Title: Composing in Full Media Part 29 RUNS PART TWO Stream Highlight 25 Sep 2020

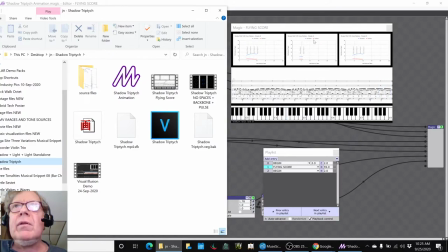The big difference to us is when you look, see the red, the blue and the red here, the labels, it's telling you what the blue and the red are.
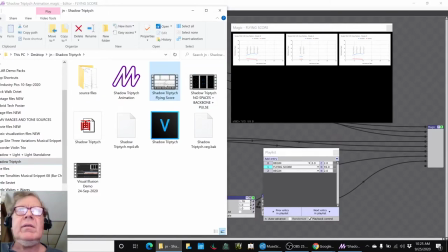Whereas here, it doesn't.
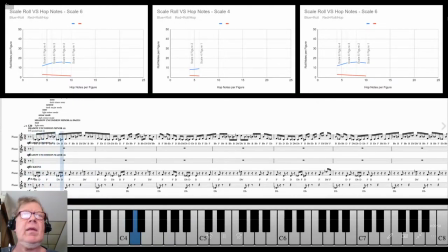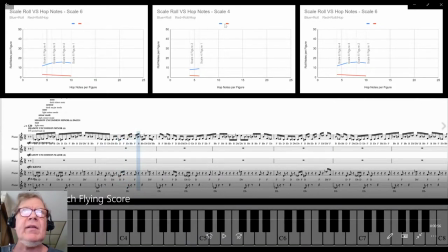We had to punt because we couldn't figure out how to make these things show legends, which today we did. And so we just said, hey, blue is the roll, red is the roll per hop. But the trouble with that is, why is this blue and red?
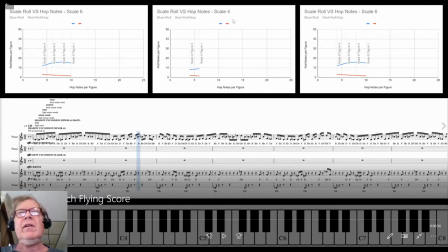And what, you know, it's visually distracting. If we're going to have colors on a visual composition, they should have some relationship, you know. Anyway, so that's that.
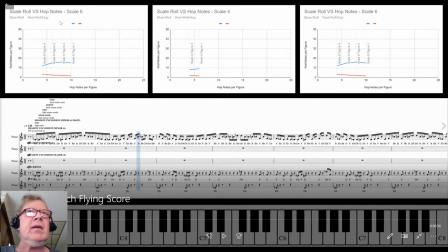The other thing we like about this is saying, hey, we have a six-note scale on the left-hand side and a six-note scale on the right-hand side, and we're going, yeah, what does that mean? And a four-note, oh, there's something smaller in the middle. So we have a triptych. We have three panels.
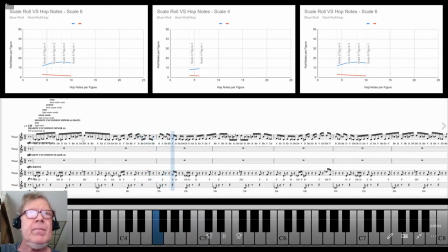And then when you look at the actual score down here, the flying score, the upper line is corresponding to the left panel.
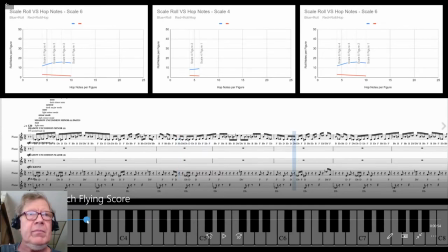And then if we move forward a little bit,
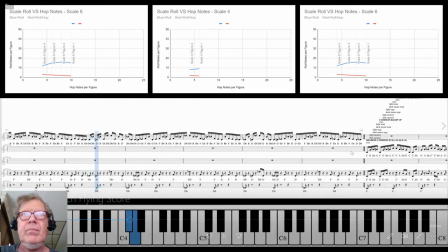right over here, you see we're going to end up coming into the middle panel.
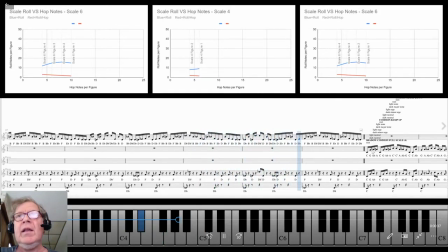Any moment now.
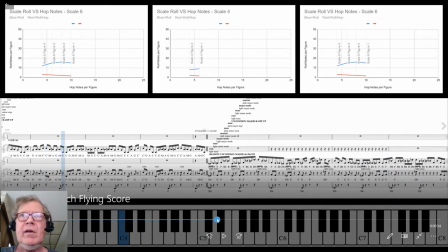So, and then that continues on, and then you come over here, and all of a sudden we're in the right-hand panel.
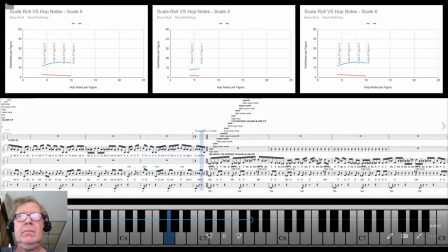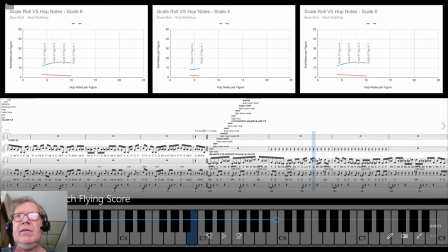And then here you see the hop figures, five of them, and that's saying, hey, there's hop figures right there, and hop notes per figure, and this is the hop, the hop one. It says it, oh, well, the trouble is the annotation runs out on us up here, so
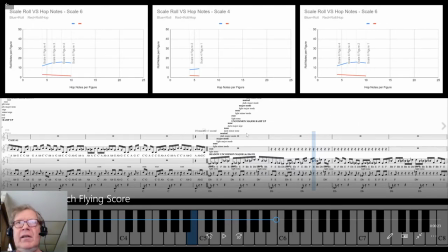that we had, you know, this is at a 50% reduction, and the flying score, you know, well, I wish we could do more.
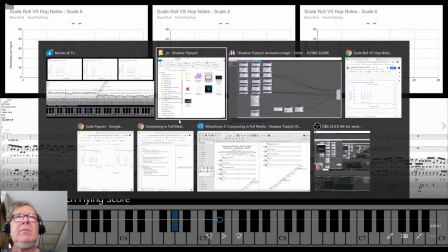We're still working on that. So we're still chuffed because we figured out several things that were defeating us previously.
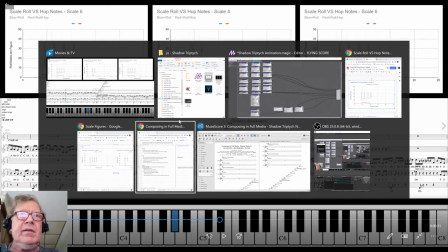So our ideas for next time are...
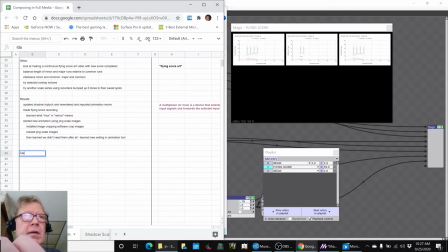work further with the animation.
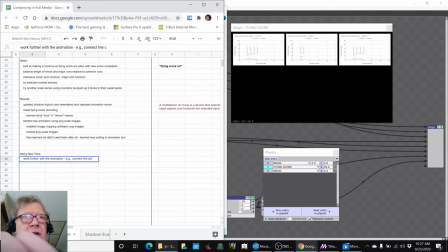E.g., connect the charts to the score somehow, visually. And then whatever else comes up.
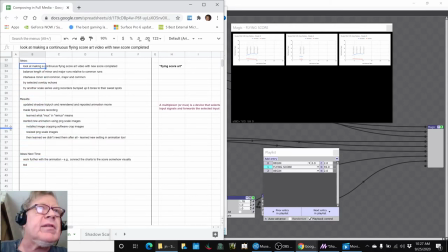Now, frankly, we're still looking at, okay, that one we got pretty much done. So we're going to keep carrying these ideas. These basically are, these ideas are carry forward ideas.
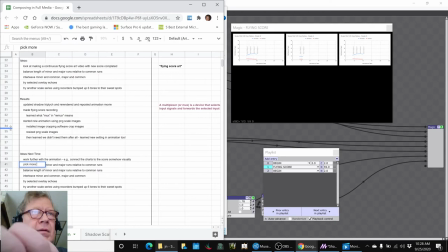Pick more from the following. So like that. So that's the game plan. And we do have a shout out today. We appreciate the Lil Debt.
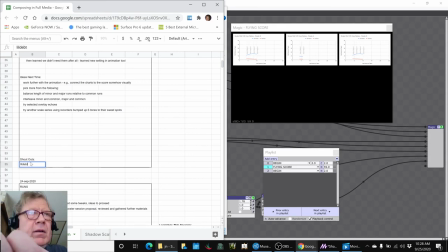Thank you for your comments and suggestions.
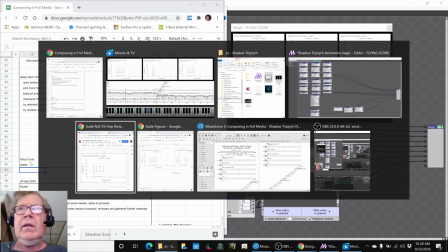And we look forward to seeing you all in the next episode. Stay tuned.
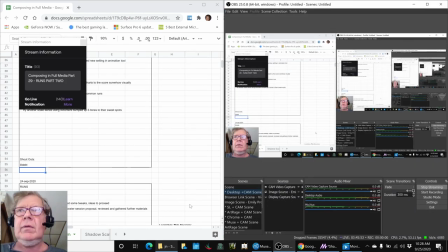And as always, keep on streaming.